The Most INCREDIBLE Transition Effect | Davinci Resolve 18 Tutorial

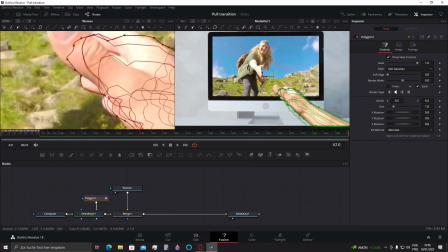4:02 The last tip is that when you're doing a small amount of frames, let's say less than 10, you can keep this onion icon activated.
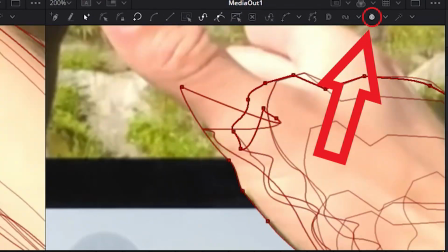4:10 If you have a lot of them, like my case, it's better for viewing if you disable them, but I'll keep it enabled.
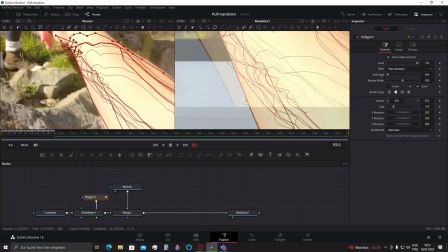4:16 Keep doing the selection until the moment you think the guy or girl in the video is being pulled.
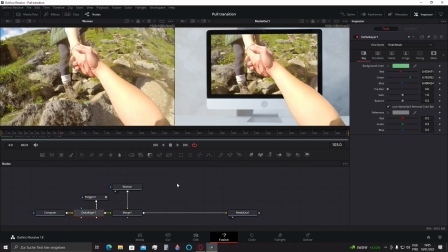4:22 When you get there, click in the delta keyer this time and do that shortcut that we learned in the beginning,
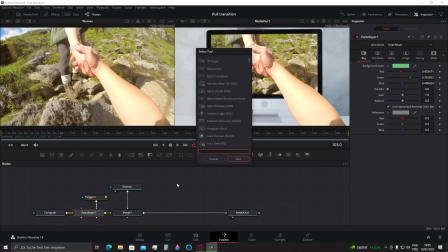4:28 spacebar plus shift, and then search for transform.
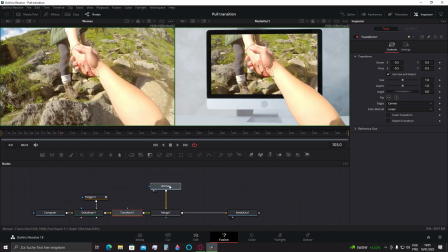4:34 Now the magic happens. We will do a keyframe related to the zoom level of the image that we have, to create the pulling effect.
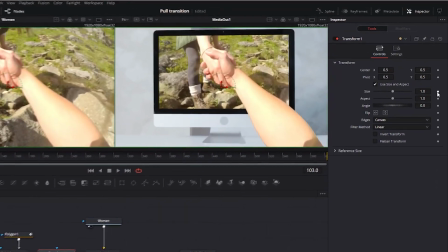4:42 To do that, click in this diamond here the exact moment the man will be pulled.
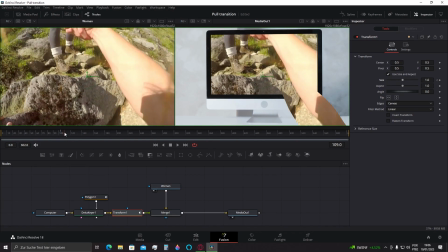4:47 Now, go somewhere you think the pull has already happened. Increase the value of the zoom right here, and that's pretty much it.
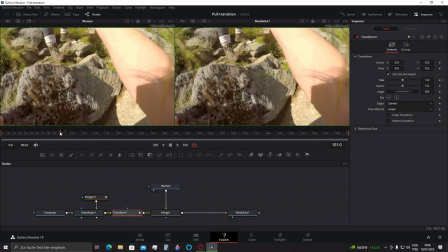4:56 We have a problem though. It looks a lot like a PowerPoint effect.
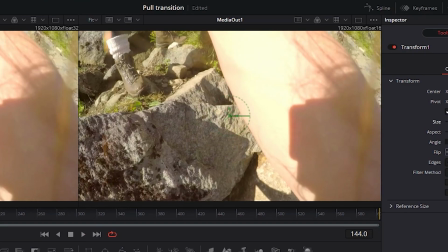5:00 Let's replay that. Oh my god, it's so bad. To change that, we need to click in Splines here.
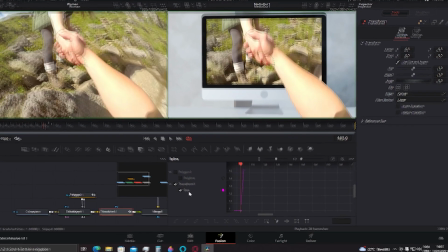5:08 And make sure you're in the Transform 1 here enabled. I'll drag these circles here until they show the entire zoom values that I have.
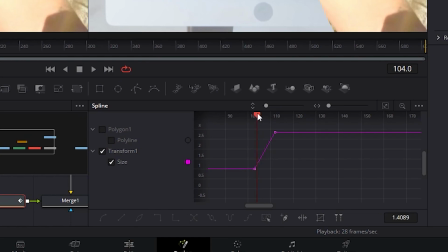5:15 The PowerPoint Microsoft Like Zoom is because it's pretty much linear. To change that, you can click in these squares in the beginning and in the end of the transition, and click and drag these other squares that appeared. Do this until you get a nice and smooth curve for both down and upward lines.
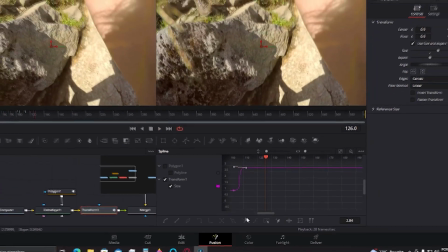5:33 Let's see how the video is right now. Oh, that's much better.
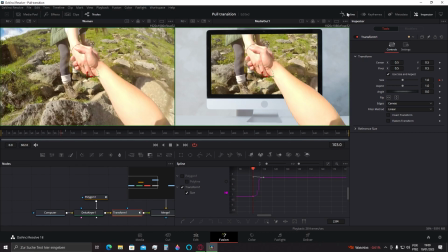5:37 To make things even better, we can also try to click in the transform rectangle here once more.
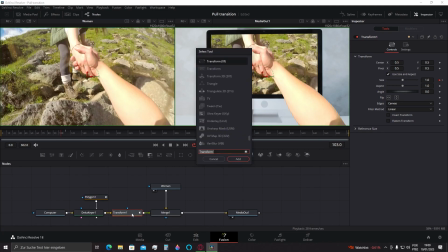5:43 Do the shortcut space plus shift and search for blur. Now, let's choose this directional blur here.
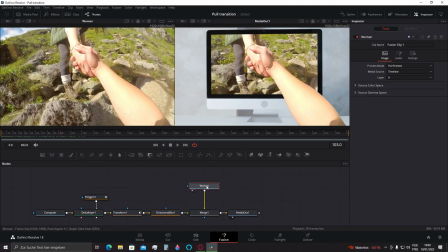5:52 Let me drag this to the right one last time. Now we click in the directional blur rectangle here and select the type zoom,
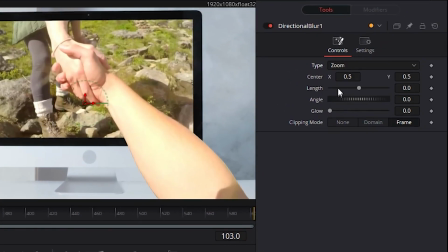6:00 perfect for what we want for the video, which is a zoom effect supposing you're being pulled. In this section here,
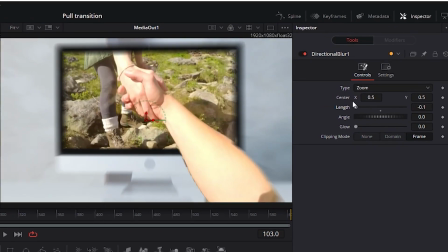6:06 you can either increase or decrease the value to create an effect that you're being pulled or you are getting out of something really fast. For our video, I'll make it positive, create the pull effect. For now, I'll leave it at 0.
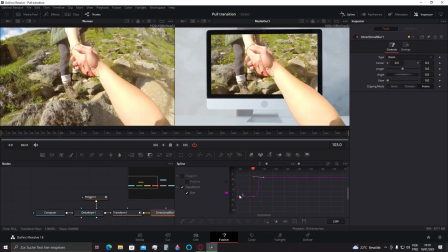6:21 Click again at splines and you see that nothing changes. To solve that, you need to create a starting point to the effect. To do that, you need to go to the beginning of the transition line here, click in the diamond, supposing you still are with the directional blur selected.
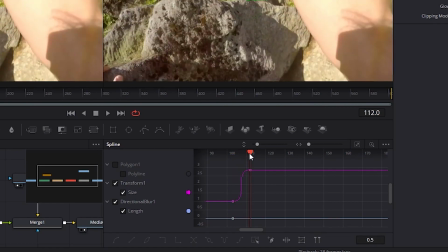6:38 Now, in this window here, go to the end of the transition effect we did earlier and increase the value of the directional blur as much as you wish to.
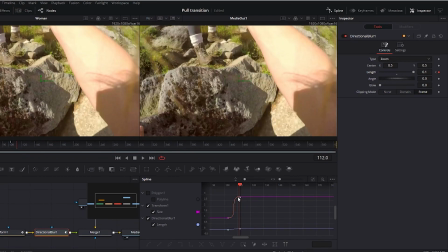6:47 To make things interesting, I'll give it the maximum value.
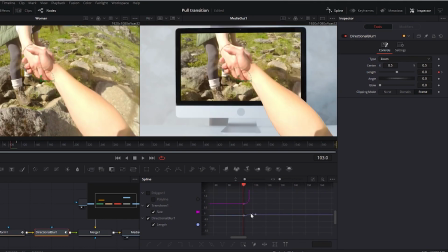6:50 You can, as like the transition effect, click in these squares in the beginning and in the end to make a smoother effect, as much as you wish. With everything that we did, our video is finally ready. Hope you enjoyed it and learned something today.